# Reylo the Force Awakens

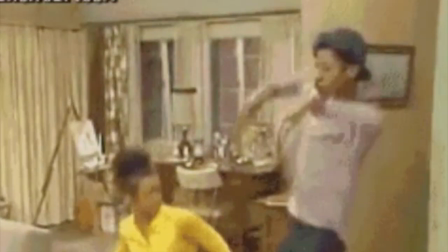[0:00]
Hi guys, this is Geneva Style here. Welcome back to my channel.
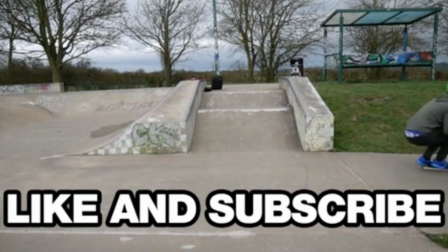[0:03]
For those of you who have not subscribed yet, make sure you do to see more Star Wars content in the future.
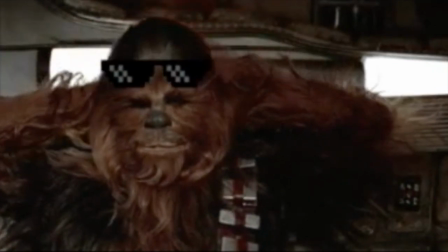[0:09]
Now, this will be a specific look at Reylo content in The Force Awakens.
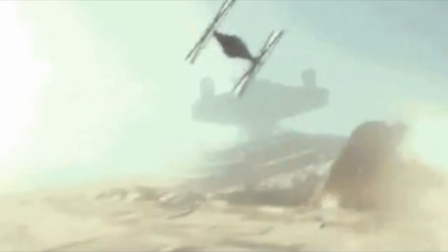[0:13]
Let's get started. We as audience can learn more about the character's future from their first introductions.
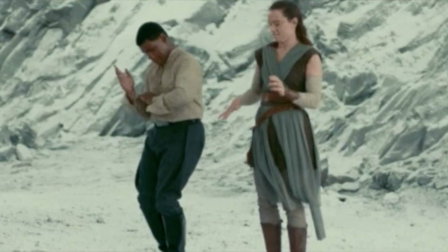[0:19]
Most characters in the movie, particularly Finn, Kylo Ren, and Rey, start off wearing a mask.
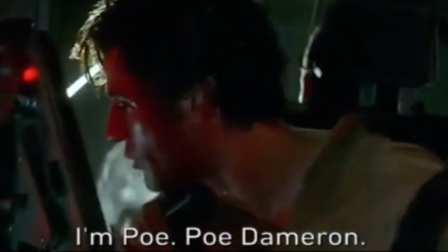[0:24]
Now, the character of Poe is now wearing a mask because he has not changed a bit from the beginning to end. Instead, the other characters end up on places that we did not expect in the beginning.
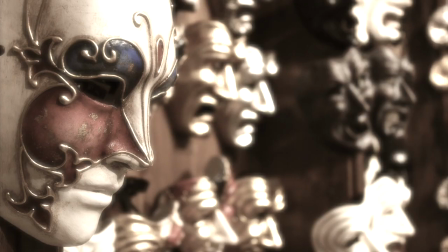[0:34]
A mask is a form of facial disguise that was often used in ancient times to frighten the enemy and to conceal one's own identity.
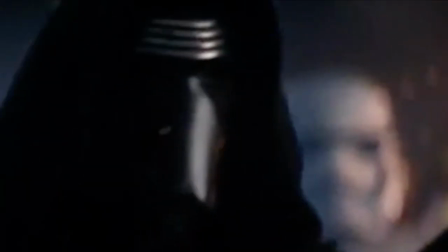[0:42]
We can deduce from the novelization that Kylo Ren decided to wear a mask not only to follow the footsteps of his grandfather,
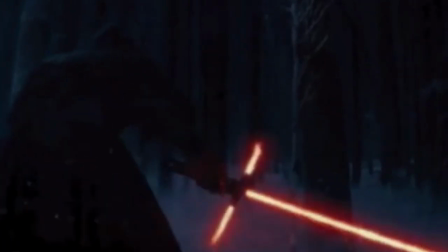[0:49]
but especially to hide his true self. It did not want the galaxy to recognize his true identity as son of General Leia Organa.
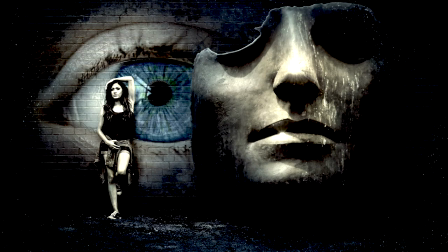[0:56]
The mask represents a character's false face to present to the world. And also, a mask allows the characters to perform acts that are completely out of their comfort zone, out of their characters.
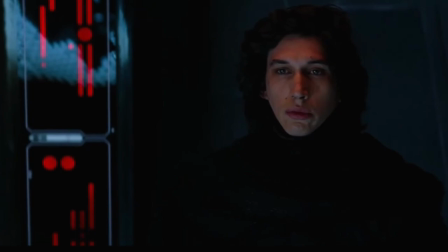[1:09]
Specifically, Kylo Ren loses his menacing demeanor as soon as he removes that mask. He shows his vulnerability and his emotional conflict.
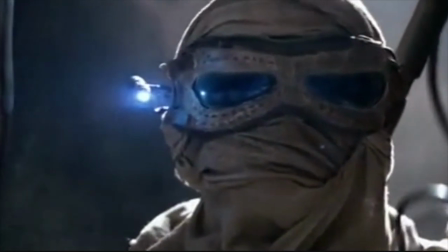[1:17]
Rey's mask, on the other hand, is a way to protect herself on the job and is a representation of how a scavenger would look like.
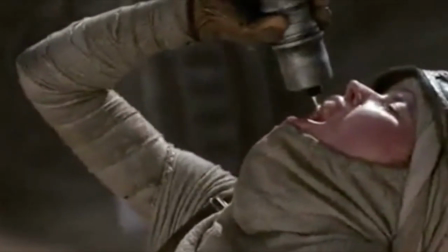[1:25]
However, as soon as she removes it, the music starts playing in the background and she immediately becomes someone else, someone important in the story.
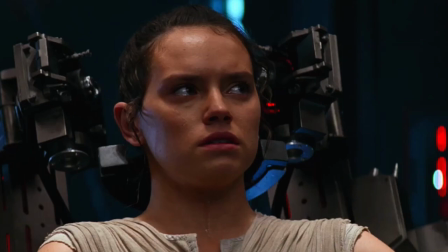[1:34]
She's now what she seems. Even Kylo Ren says so. Is it true? Are you just a scavenger?
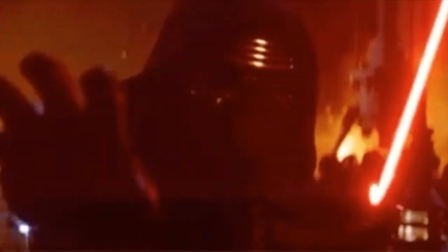[1:39]
He asks. Parallelism created in both introductions suggests a future connection between the two.
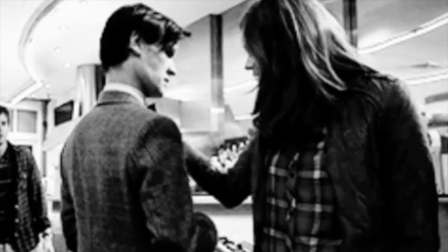[1:45]
And I must say that the two parallel storylines in films never remain parallel for too long.
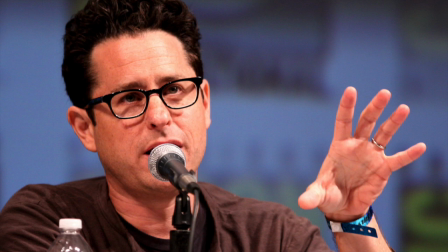[1:51]
Just saying. We can thank J.J. Abrams for dropping this mystery box out of nowhere.
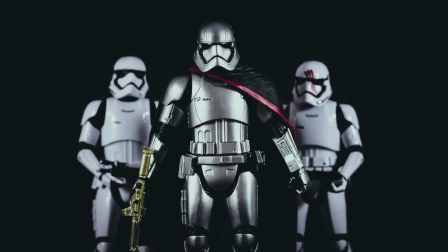[1:56]
The stormtroopers never mentioned a girl, or there was no discussion of a girl on Jakku after discovering the droid's whereabouts.
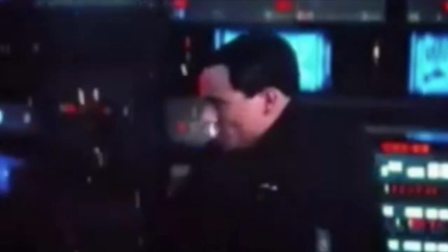[2:03]
Kylo's abrupt reaction to the report on the droid's escape tells us he knew about this girl.
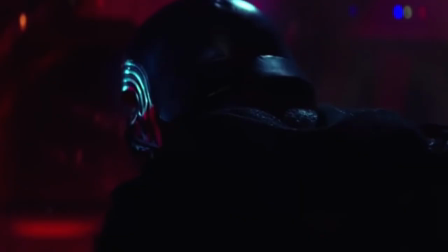[2:08]
We're not sure where or when he heard about her, but he knew she was powerful enough to jeopardize the mission. From that point on, I knew there was a connection between them.
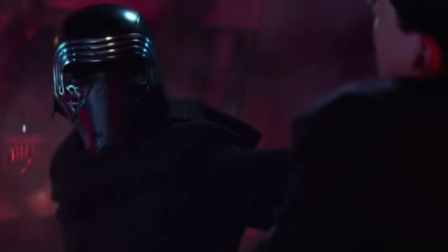[2:16]
There's so much room to speculate, but at this point we cannot deny the climatic tension between these two characters preceding their first meeting.
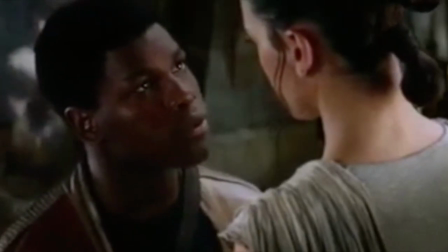[2:25]
In The Force Awakens, Han Solo, Finn, and Rey visit Mos Kanata's castle, hoping to reconnect with the Resistance and deliver the droid to them.
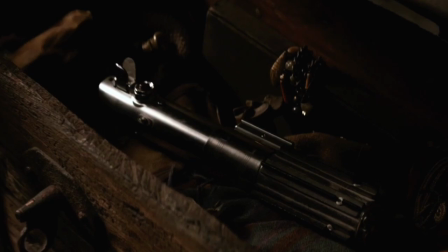[2:33]
While doing so, Rey is called by Anakin's and Luke's lightsaber secretly kept hidden, so she touches it and she's taken to an unknown place,
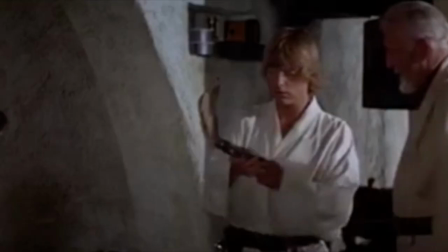[2:42]
the subconscious, involving traumatic memories and breaking points that characterize the lives of whoever became connected with that lightsaber through the Force.
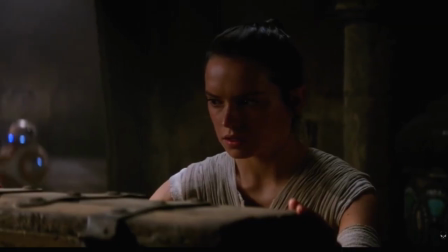[2:51]
Now, how did the lightsaber call to Rey? She hears her screams as a child when she was abandoned by her parents.
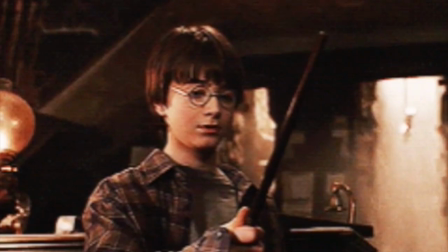[2:57]
I always like to think about the lightsaber as Harry Potter's wand. The wand picks the wizard.
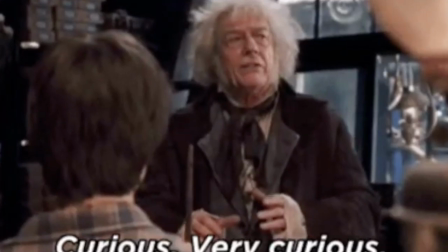[3:03]
We do not always know why. In Harry Potter's universe, the wand called to Harry due to his connection with Voldemort.
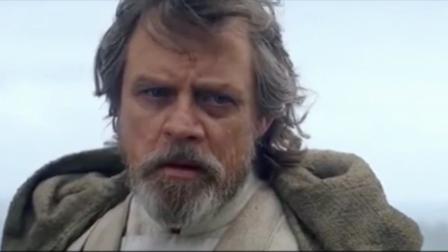[3:10]
What if the lightsaber called to Rey due to her connection with the Skywalkers, and by extension, Kylo Ren?
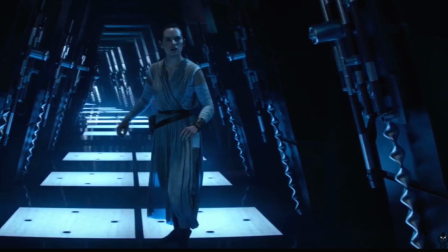[3:16]
But how? As soon as she touches it, she's transported into a different reality.
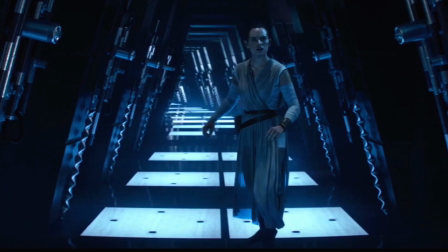[3:21]
Luke's memory while fighting against Darth Vader in Cloud City.
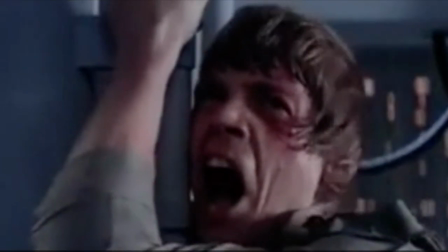[3:24]
And you can clearly hear Vader's breathing, Luke's screams once Darth Vader is revealed to be his father,
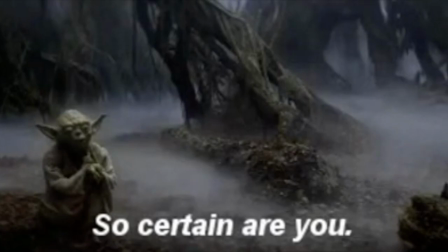[3:30]
and Yoda's conversation with Luke prior to leaving to confront Vader in Empire Strikes Back.
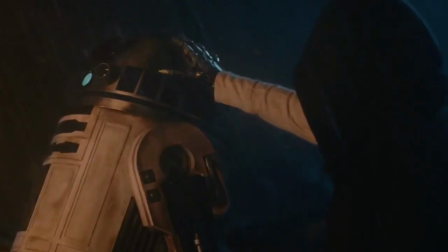[3:36]
Then the environment collapses around her, and she's taken to Luke's mourning the death of his students and the destruction of his Jedi Academy.
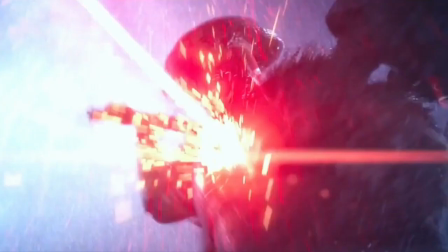[3:43]
The scene transitions to Kylo Ren attacking an unknown figure accompanied by the Knights of Ren,
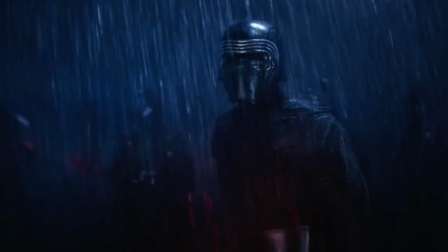[3:49]
and Kylo Ren seems to notice her and walks towards her.
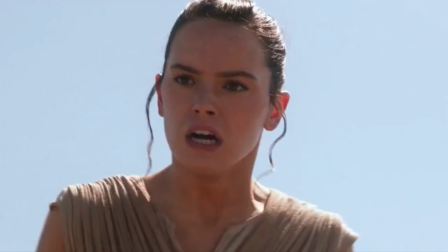[3:53]
Then a time jump occurs and she's transported to her childhood, the moment that attracted her to the lightsaber in the first place.